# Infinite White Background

Do you wish you could get a super professional infinite white backdrop for your product or tabletop videos or photography?
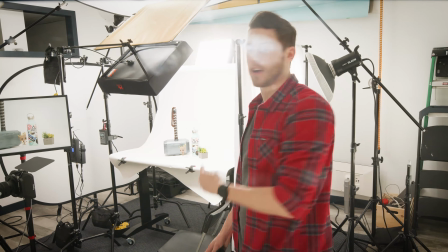[0:06]
Well, you're in luck, because in this video we're going to show you how to set up an infinite white background like the one you see right here and make it look so good. Hello YouTube, my name is Matt and welcome back to Viva Media. If you want to see more videos on how to set up backdrops and other background elements, hit that subscribe button and let us know in the comments down below if you'd like to see it. The infamous white backdrop. Arguably, one of the most common photo and video setups for videos small to large and everything in between.
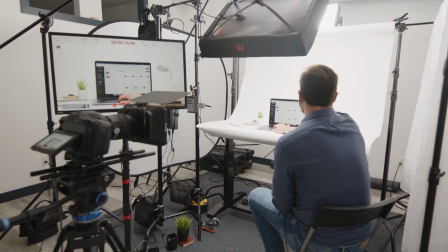[0:35]
It provides great contrast to your product or subject and just looks professional as heck. Of course, there's always a million different ways to do something. So in this video, we're gonna highlight the 3 main ways to set up an infinite white backdrop like this.
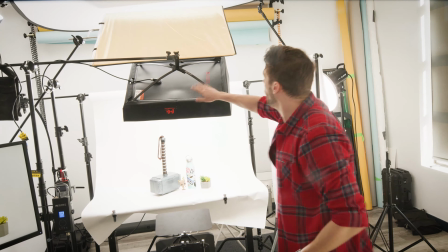[0:49]
First of all, light. The more you have, the better. So we've got 1, 2, 3, 4 different lights lighting this scene.
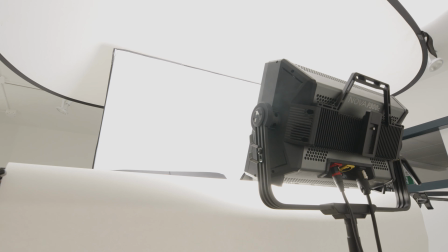[0:58]
We have our main key light, which is the Aperture Nova P300C in the background,
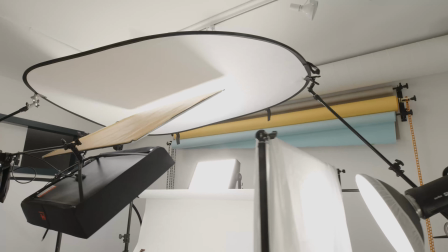[1:04]
bouncing off a whiteboard, reflecting down onto this infinite white surface.
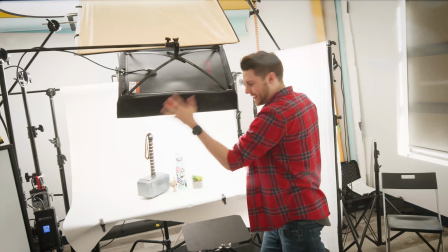[1:08]
We've got a Falcon Eyes LED panel illuminating from the front, making our subjects nice and even.
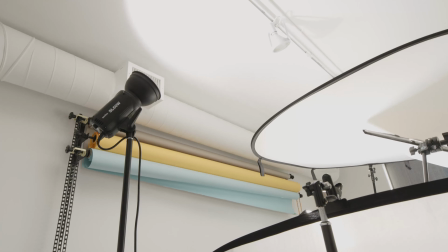[1:13]
Then we've got some lights on the side, just kind of bouncing off other white surfaces just to fill in the gaps to make sure we don't have any shadows.
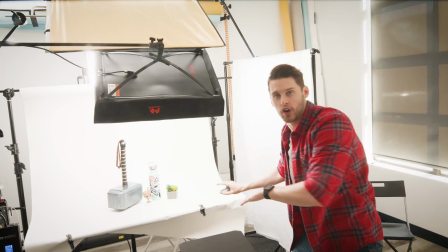[1:21]
So to recap, infinite white, curved white surface, no shadows, lots of light.
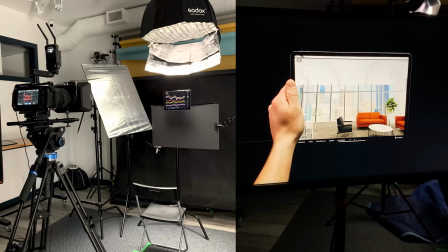[1:26]
If you wanted to do infinite black, for example, complete opposite.
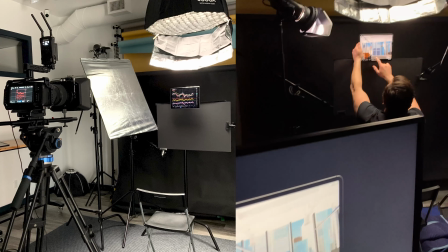[1:29]
You want to remove as much light as possible and only have a select, small, singular source over the area that you want to show.
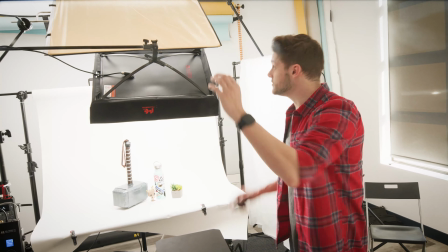[1:36]
The biggest thing that you want to keep in mind when it comes to lighting your scene is to bounce it.
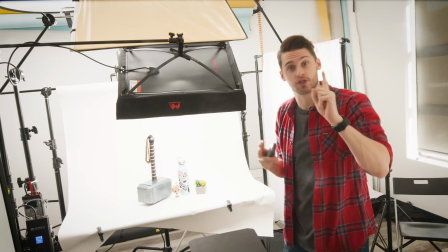[1:40]
Do not have direct harsh sources. Direct harsh sources cause shadows.
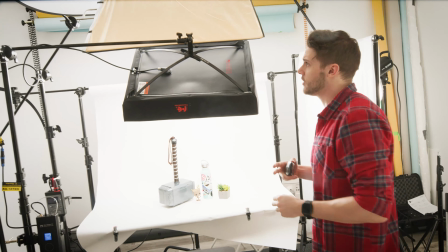[1:45]
We don't want shadows. So bounce it like we've done here. Bounce it off the roof like we've done over there.
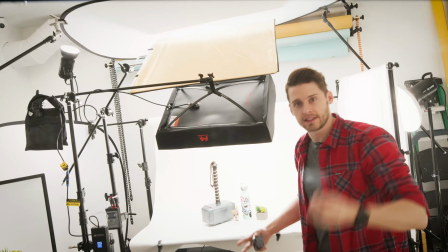[1:50]
Light it through a soft diffused surface. Soft and diffused lighting is what you want.
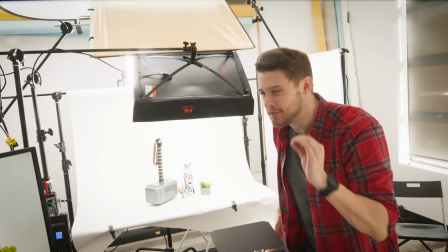[1:55]
So second most important thing when it comes to an infinite white setup is the backdrop itself.
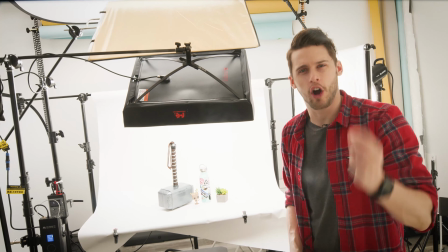[2:00]
Here we have a seamless paper backdrop in a stark, I believe it's called Arctic White, from Savage Universal Backdrops, I think.
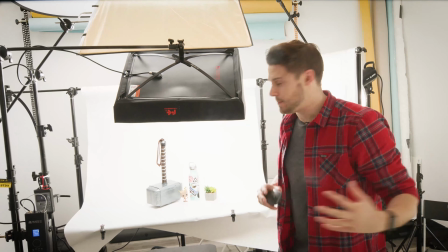[2:08]
The big thing about a seamless white paper backdrop is it's smooth, right?
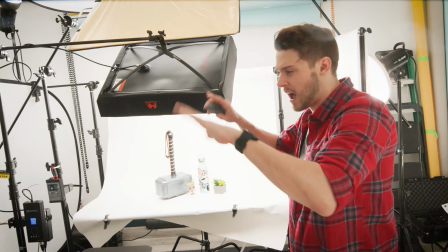[2:13]
You're not gonna have any wrinkles. It's not a folded sheet that you have to iron out. It's smooth each and every time you roll it out.
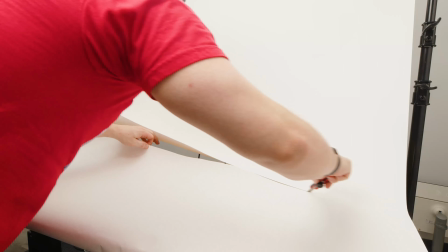[2:18]
And if you dirty it up, kind of like we've done here a little bit, you can simply cut it and roll down a fresh new piece and it's going to be beautiful, white, and clean. And before we get to our last point, if you're learning a thing or two and you think you might use a setup like this in the future and you want to see more content like this, please don't forget to subscribe to our channel, smash that like button, and let's get to our final and last point.
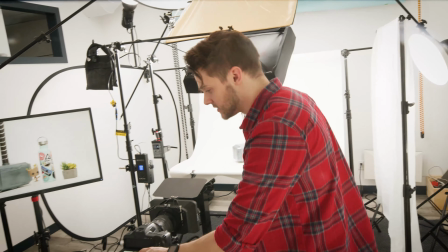[2:40]
So, the usual mumbo jumbo when it comes to your camera settings. You'll want to expose it so you clip the white.
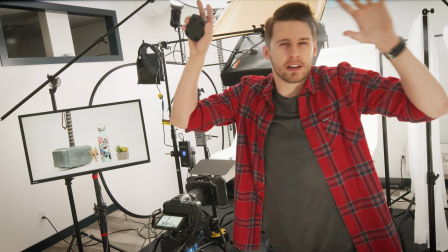[2:47]
The big thing that you don't want to see is shadows and other dark surfaces on your infinite clean white setup.
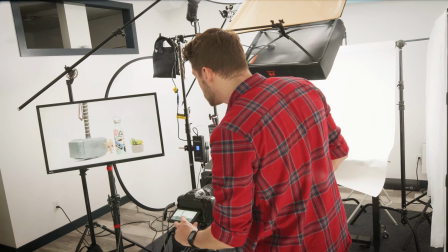[2:53]
So make sure you're clipping that background just bright enough where we don't get any shadows on the outside,
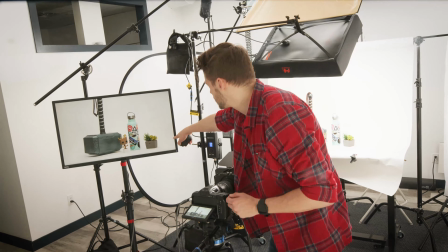[2:58]
but it also isn't super dark where we start to see the surface and we start to see the different imperfections in the infinite white setup.
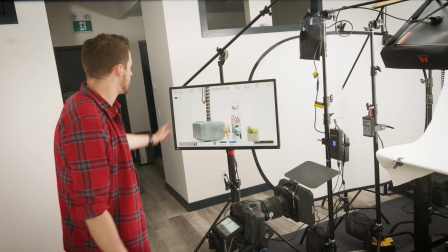[3:05]
Also, when it comes to camera settings, set your aperture high.
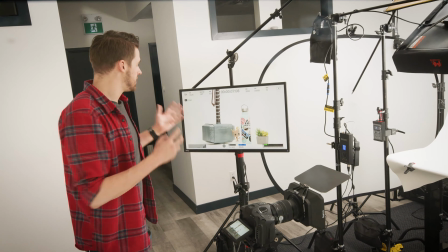[3:08]
There is no depth of field when it comes to shooting on an infinite white backdrop, so you might as well stop it down.
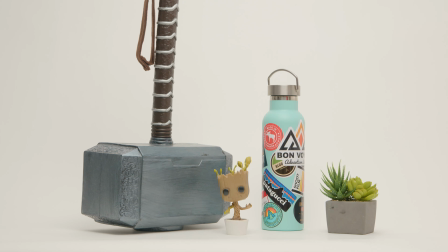[3:14]
Here we have it at 5.9, but you can get away with something like 5.6, you can go with f8.
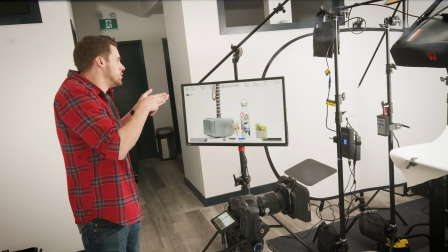[3:20]
It really depends on your scene, but we usually like to shoot higher than f6 when it comes to an infinite white setup.
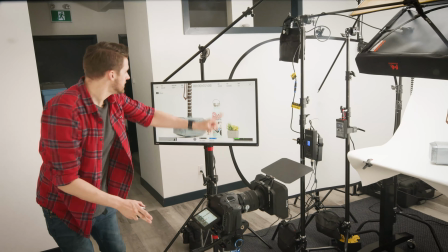[3:25]
And of course, set your white balance right.
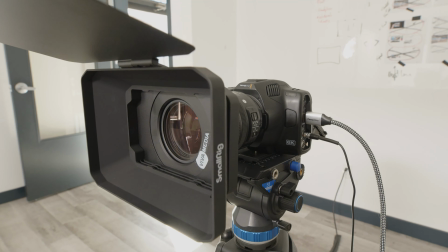[3:28]
We are shooting on the Blackmagic camera, so that means that we can shoot in RAW format and correct our white balance after the fact.
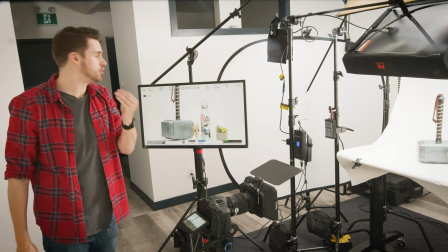[3:34]
If you are shooting on something that does not shoot RAW, nail your white balance.
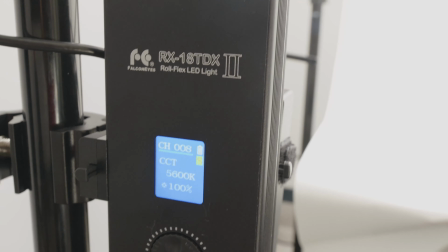[3:39]
You want to make sure your white looks white and it doesn't look white orange or white blue. That's bad.
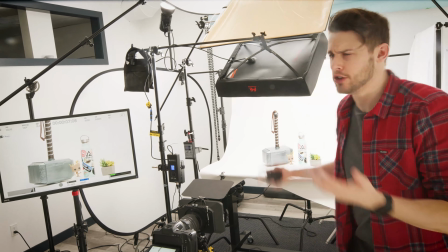[3:43]
Of course, this setup may vary for your particular situation, but you can definitely use this as an overall benchmark to get a sense of how it's done. And that, my friends, is how you set up an infinite white backdrop. Pretty simple and straightforward, so just follow these steps and you'll be able to achieve that super professional infinite white look and bring your work to a whole new level.
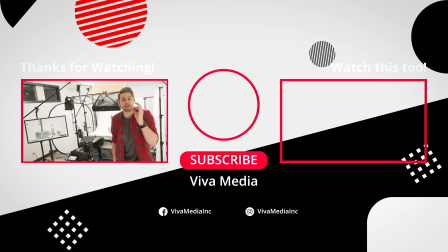[4:01]
As always, thank you for watching. My name is Matt, we are Viva Media, and we will catch you in the next video.
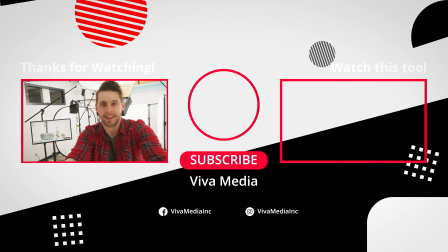[4:07]
Now time to leave my crib.